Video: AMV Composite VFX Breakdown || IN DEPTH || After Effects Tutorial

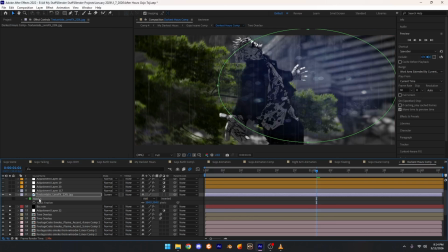(65:27)
Added the texture lens, but this time I didn't just keep it throughout the whole thing. If I get rid of the mask, I didn't just keep it throughout the whole scene. I just masked out a circle on just wherever I wanted it to be more noticeable, so preferably on this part because I want people to look kind of right here at Gojo, and also kind of a little past him so you can see the building in the back.
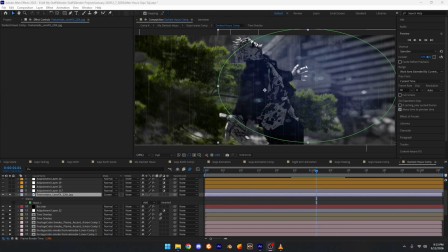(65:47)
Masked it out to where I want people to stare at, kind of pay attention to. Next would be the film.
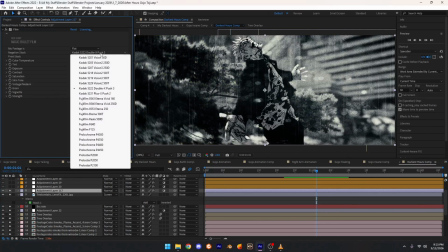(65:53)
This time I changed it. I changed it up.
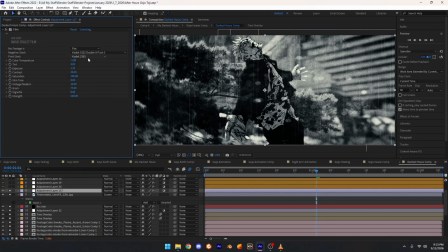(65:56)
I changed Kodak 5222 XX push 3, and then the print stock would be Kodak 2383. And then these are the settings right here. You can copy them if you want, change them, tweak them to whatever you want.
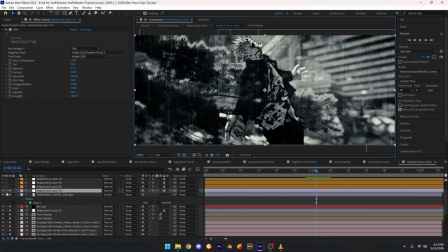(66:11)
So, and then as you can see, the big difference of it just changes a lot. Because like I said, I wanted the scene to be black and white. I didn't really want too much color, so I was perfectly fine with it just being black and white.
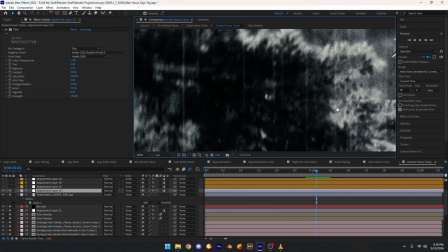(66:23)
So adds a lot of atmosphere, adds a lot of grain, some texture,
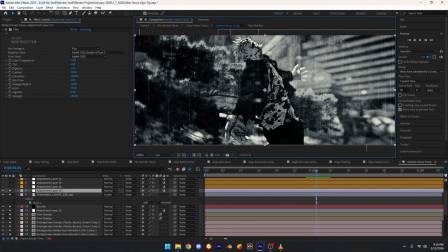(66:31)
adds some good details that I really loved about it. So added that on top, and then just the final things I added.
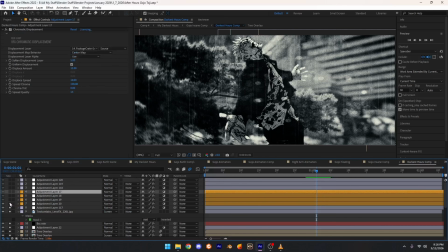(66:40)
So these 3 or these 4 are just the chromatic displacement that we were talking about before,
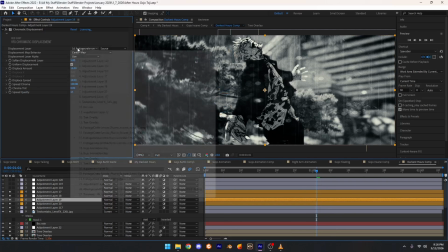(66:46)
and I set them to each one to each smoke layer that I had for each smoke asset.
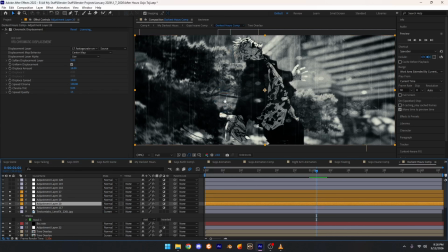(66:54)
And then I just changed the settings and the displacement and everything. Like I said, it's not really noticeable in the edit, but you can kind of see it right here.
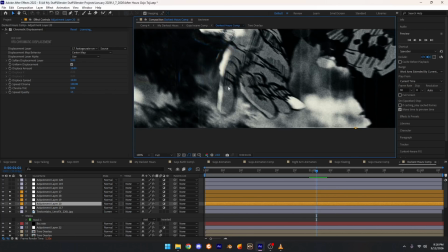(67:03)
And I thought it was cool because it's warping around Gojo's hand and everything, and it just adds detail and looks really good to me.
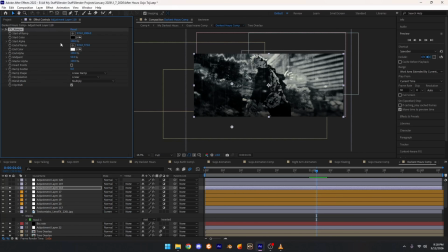(67:10)
Alright, so next effect would be the YY ramp. This kind of just adds like a gradient ramp.
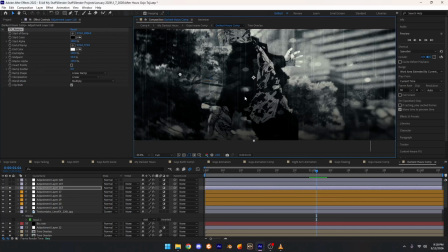(67:16)
So if I get rid of it, you can kind of notice. Full screen it.
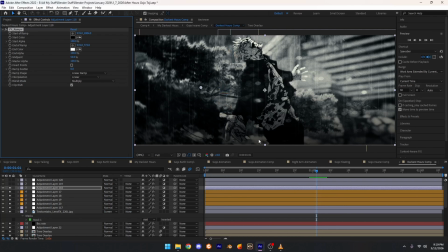(67:23)
It kind of adds a gradient ramp, and it's darker down here and it's lighter up here. It's just a simple gradient ramp. If you don't have this plugin, you can just 100% get away with just like adding a solid. So if I do here, solid, add, and if I do gradient ramp,
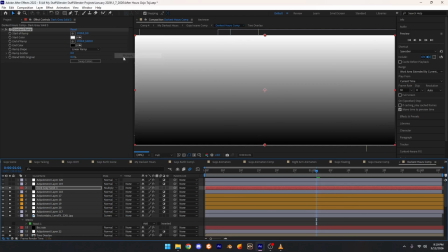(67:38)
and then if I swap the colors and then do multiply, it's basically the same exact thing.
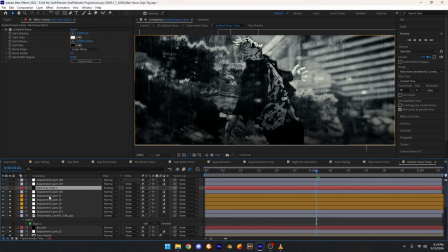(67:49)
There's no difference really. It's a plugin, so it's just might as well just have it. But I mean, like I said, you can get away with just having just the solid with the gradient ramp and adding multiply to it. No difference, just preference. So, but that's it for that. If you do have this plugin, it's pretty easy. Start a ramp, end of ramp.
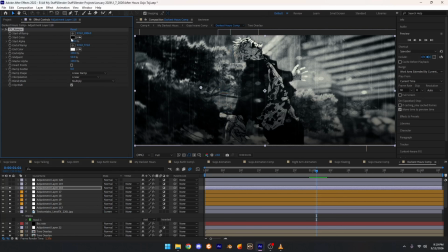(68:08)
That's the only ones you're going to be touching, and then the only ones you'd also be messing with is the color and then color, and then blend mode. That's pretty much it. Next thing I added was the radial blur again.
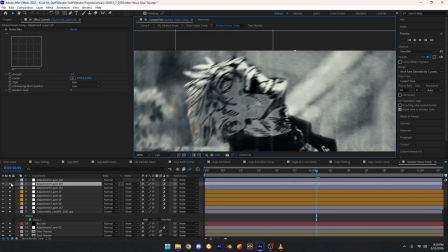(68:20)
I added another radial blur because I wanted a little more blur to the scene.
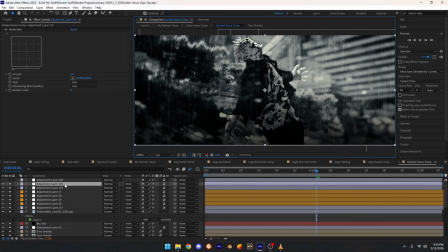(68:25)
There's a lot going on, so I just thought I'd added some more blur. And then finally was the God rays.
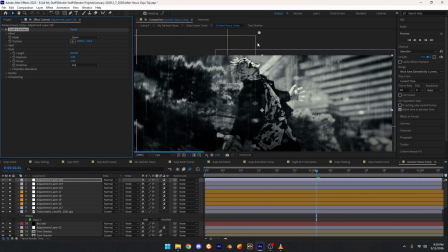(68:31)
I wanted the God rays to come from right here. Like I said, this little pocket we were talking about.
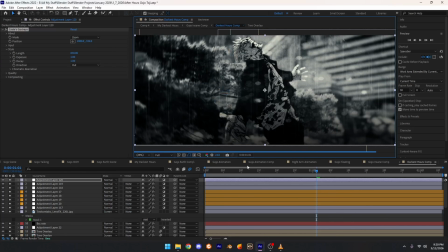(68:36)
So then if we put everything together, it does that. And it looks freaking awesome.
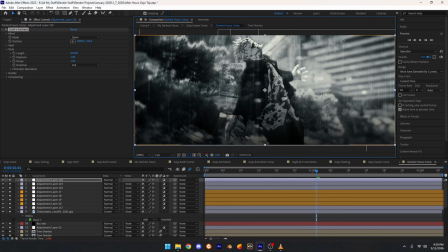(68:42)
It looks amazing. I like this scene. So that's basically that scene right here.
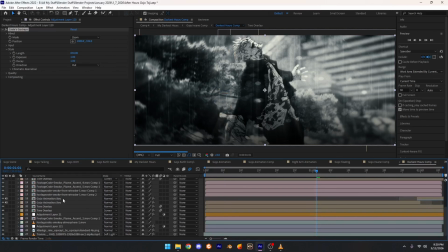(68:47)
There's a lot, but it really comes together in the end. Like 27 layers sounds like a lot, but when you're in the flow of working on stuff like this and you get used to it, you won't even notice you're doing this many layers. So then I just pre-composed it,
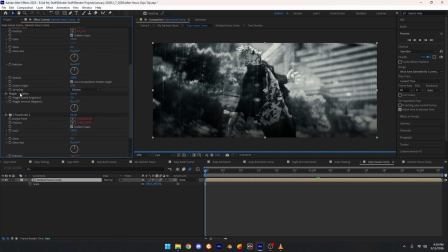(69:03)
added motion towel, and then I had some wiggle position and some wiggle rotation,
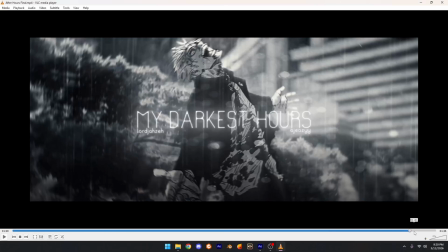(69:09)
and it just kind of made the scene move as if the camera was kind of just moving around,
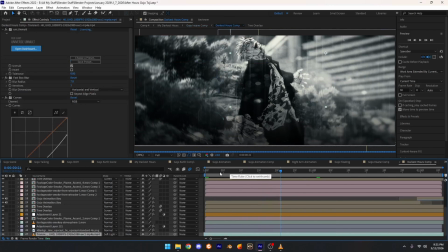(69:16)
because originally obviously it's just sitting here. If I like go from this frame to the end, once it loads, it doesn't move. Yeah, it's just still basically. But yeah, so like originally, like if we just go back and forth, camera's not really moving, it's just stuck in one little frame.